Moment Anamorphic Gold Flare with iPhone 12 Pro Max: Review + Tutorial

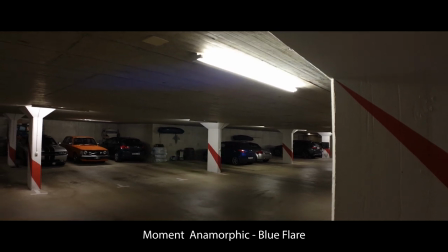4:09 So Moment brought out an anamorphic which produces a gold flare. And this is it.
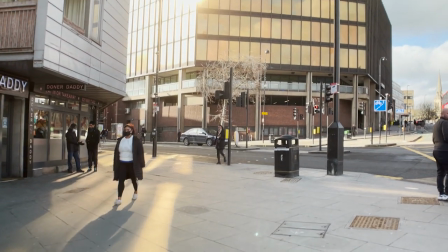4:15 Anamorphic lenses are wide lenses that change the characteristics of the frame by only adding a wider field of view sideways.
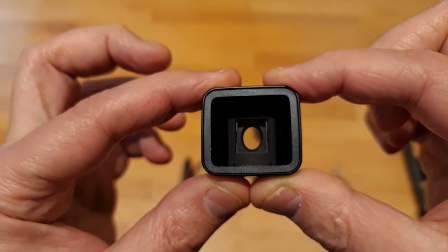4:23 And that's why they have this distinct look. They're curved like a tube rather than a sphere.
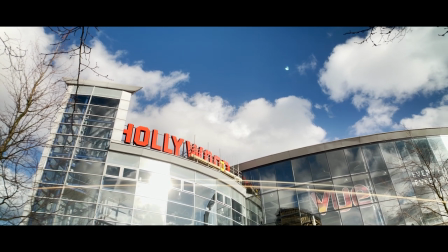4:28 So why would we want a gold flare instead of a blue one? Well, it's really just another colour in our cinematographer's palette for painting with light.
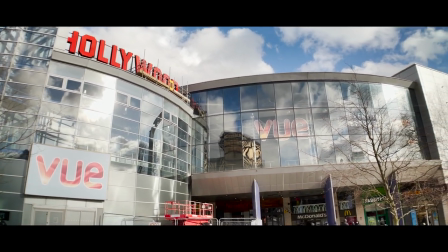4:37 Blue is cold, and gold is warm, obviously.
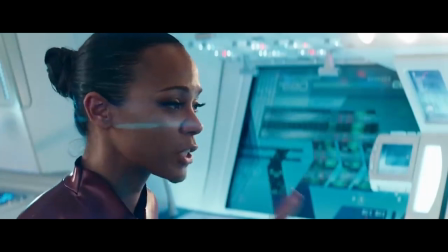4:40 In general, thrillers, sci-fi films and tech reviews tend to be cold and clinical, whereas romances, feel-good comedies and cooking shows tend to be warm and comforting.
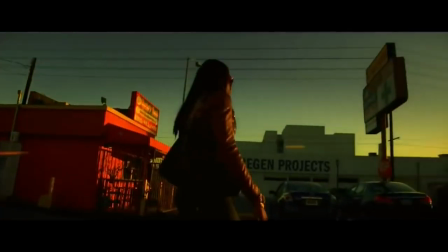4:49 Maybe you want to film some sunsets and would rather highlight the orange glow than confuse it with blue streaks.
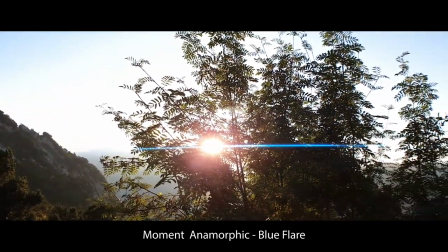4:56 Then again, blue is more of a contrast during a sunset, so they're going to stand out more.
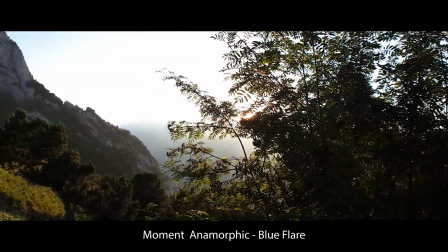5:02 So it's really about your creative vision.
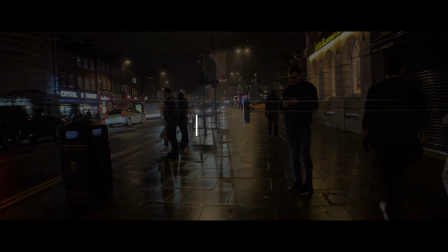5:05 if you point the camera directly at the light source you're going to get the biggest flare but ask yourself is this too much then think about
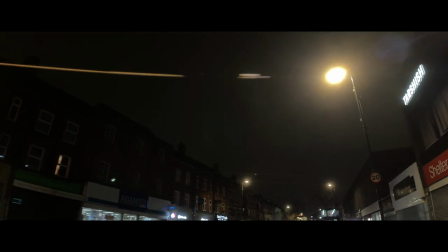5:13 reducing it by altering the frame so that the light isn't in the center also you can play with the flare by moving the camera be careful don't
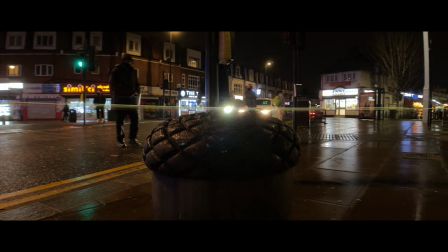5:21 just end up looking at the flare and nothing else the flare adds an extra level of complexity so you also need to up your game
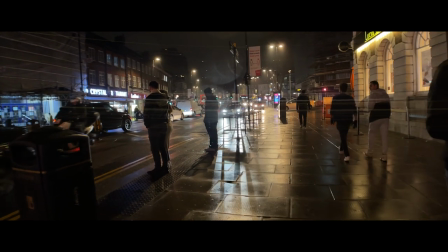5:29 a bit here sometimes we make the mistake of buying an an anamorphic lens and then we go out and film some street lights and then we forget about
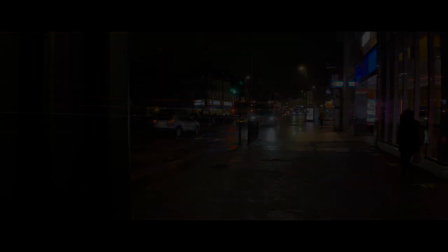5:36 everything else. You bought this lens to make your video more cinematic, so don't get distracted by lens flares and forget about the main ingredients.
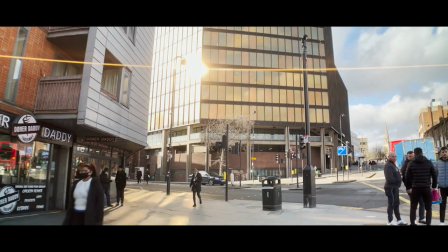5:44 I had some fun looking for reflections to use, like this building with brown mirrored windows.
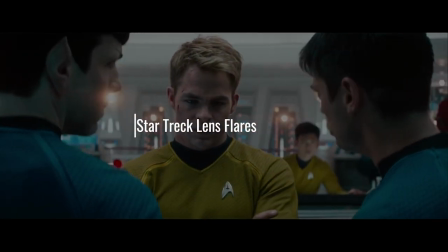5:50 Hollywood director J.J. Abrams became notorious for filling his Star Trek movies with lens flares.
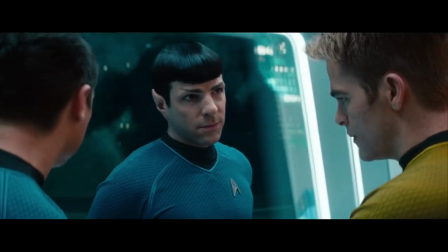5:57 In fact, he even apologised once for overdoing it. So, I've got a few clips here from Star Trek Into Darkness to illustrate what I mean.
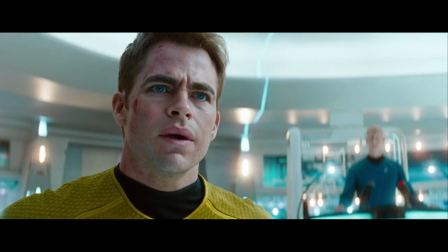6:06 This movie was actually shot using anamorphic lenses. Not all the flares are created by the lens, some are added later in post-production.
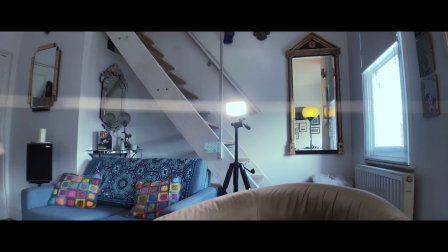6:14 But we can also create this effect with any smartphone. All you have to do is add an anamorphic conversion lens.
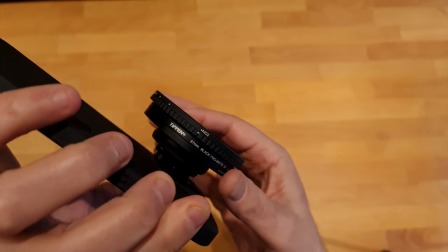6:22 I'm also using the Tiff and Diffusion filter to create that extra softness. The brighter the light or lights, the greater the effect.
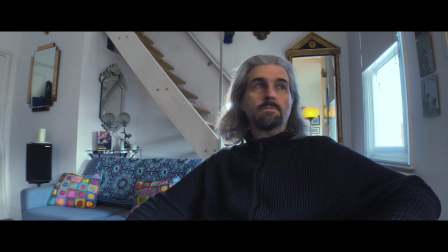6:29 You'll get more exaggerated flares and more light bloom.
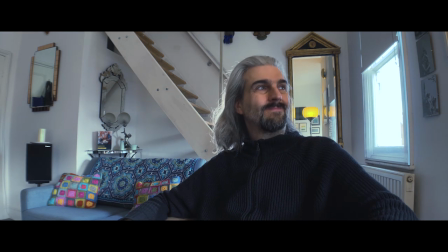6:33 These flares look great when the subject in the frame is moving across the light source so that the flares kind of flicker and change.
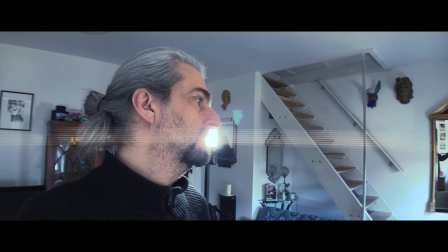6:41 As well, you can move the camera to add to this effect. Here I'm just showing you how it works.
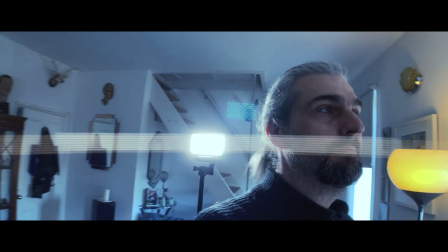6:46 You need lights that appear in the frame and then have the subject move across the light.
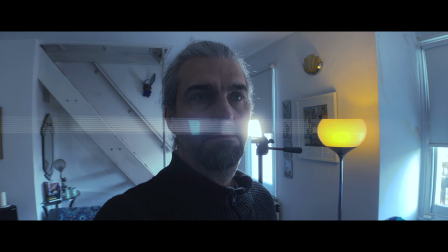6:51 See how the Tiffen Diffusion Filter softens the flare and helps the light spread across the edges of the subject.
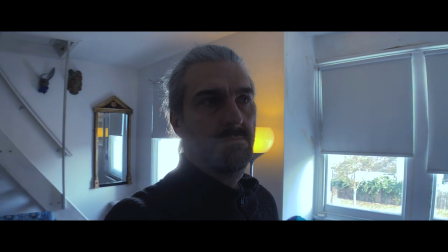6:58 Cinematographers use this to turn a clinical digital image into something more messy and blurry.
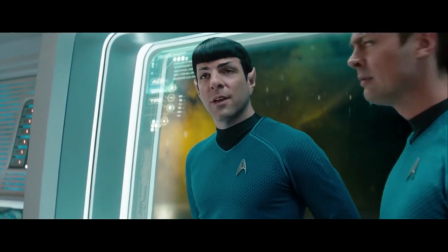7:05 It's got more life to it.
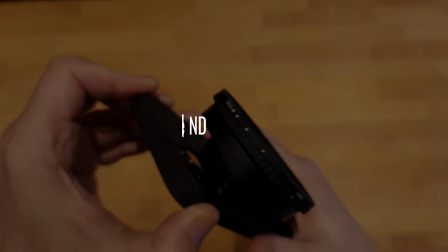7:08 Cinematographers and photographers use ND filters to enable slower shutter speeds.
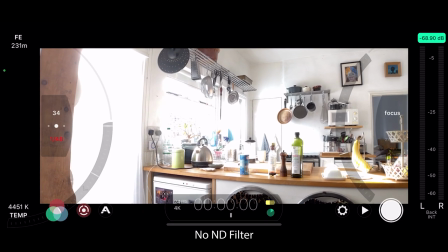7:16 In daylight the sun is so bright we can't keep the shutter at 1 over 48, or thereabouts,
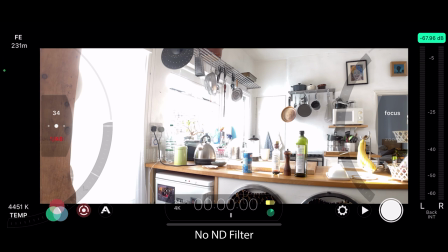7:21 that we need for the film look motion blur. so we need to stop down that light with an ND filter.
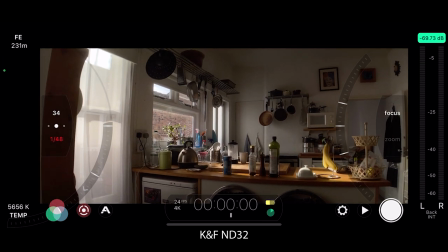7:28 Now I have the 67mm adapter, I can use a photographer's ND filter rather than the 37mm newer ones I had before.
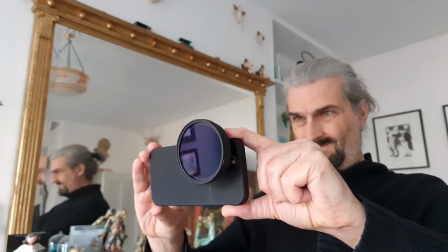7:36 So this is more expensive, but better quality.
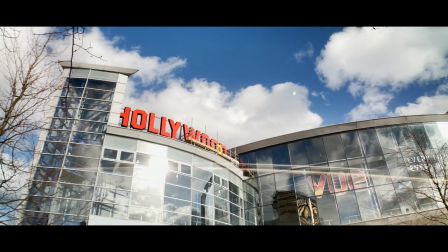7:39 This one only goes up to 32, and I found I needed the next step up to keep the shutter down to 148.
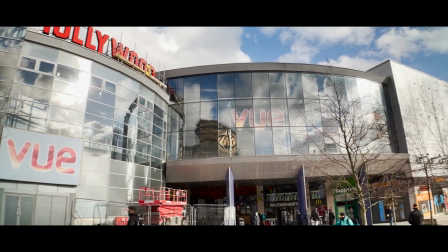7:46 So in some of these shots, I used a slightly faster shutter.
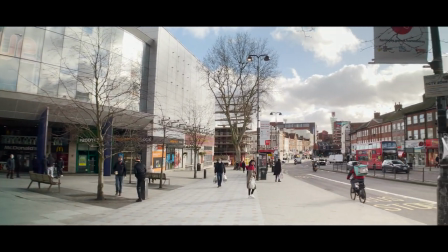7:49 Thing is, unless you have exaggerated movement in the shot, you're probably not going to notice too much unless you use very fast shutter speeds.
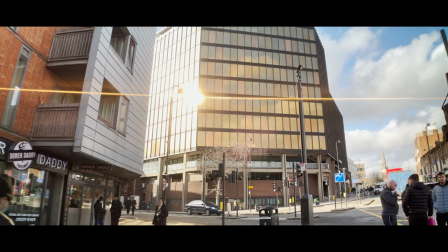7:57 And then when I watched the footage back I noticed a problem. In some shots I got this jelly effect.
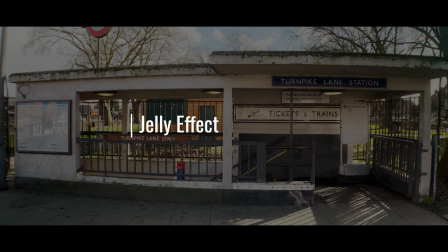8:03 It's like you're looking through water.
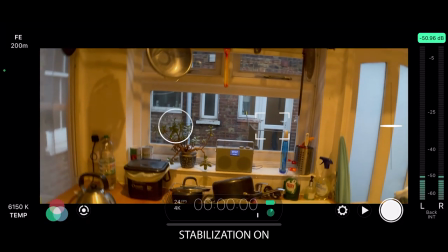8:05 The image is getting distorted and my guess is this is down to the anamorphic, which distorts the image in a way which confuses the digital stabilization.
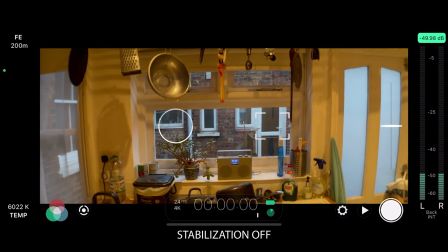8:14 Anamorphic lenses can cause problems for digital effects. There is a fix though.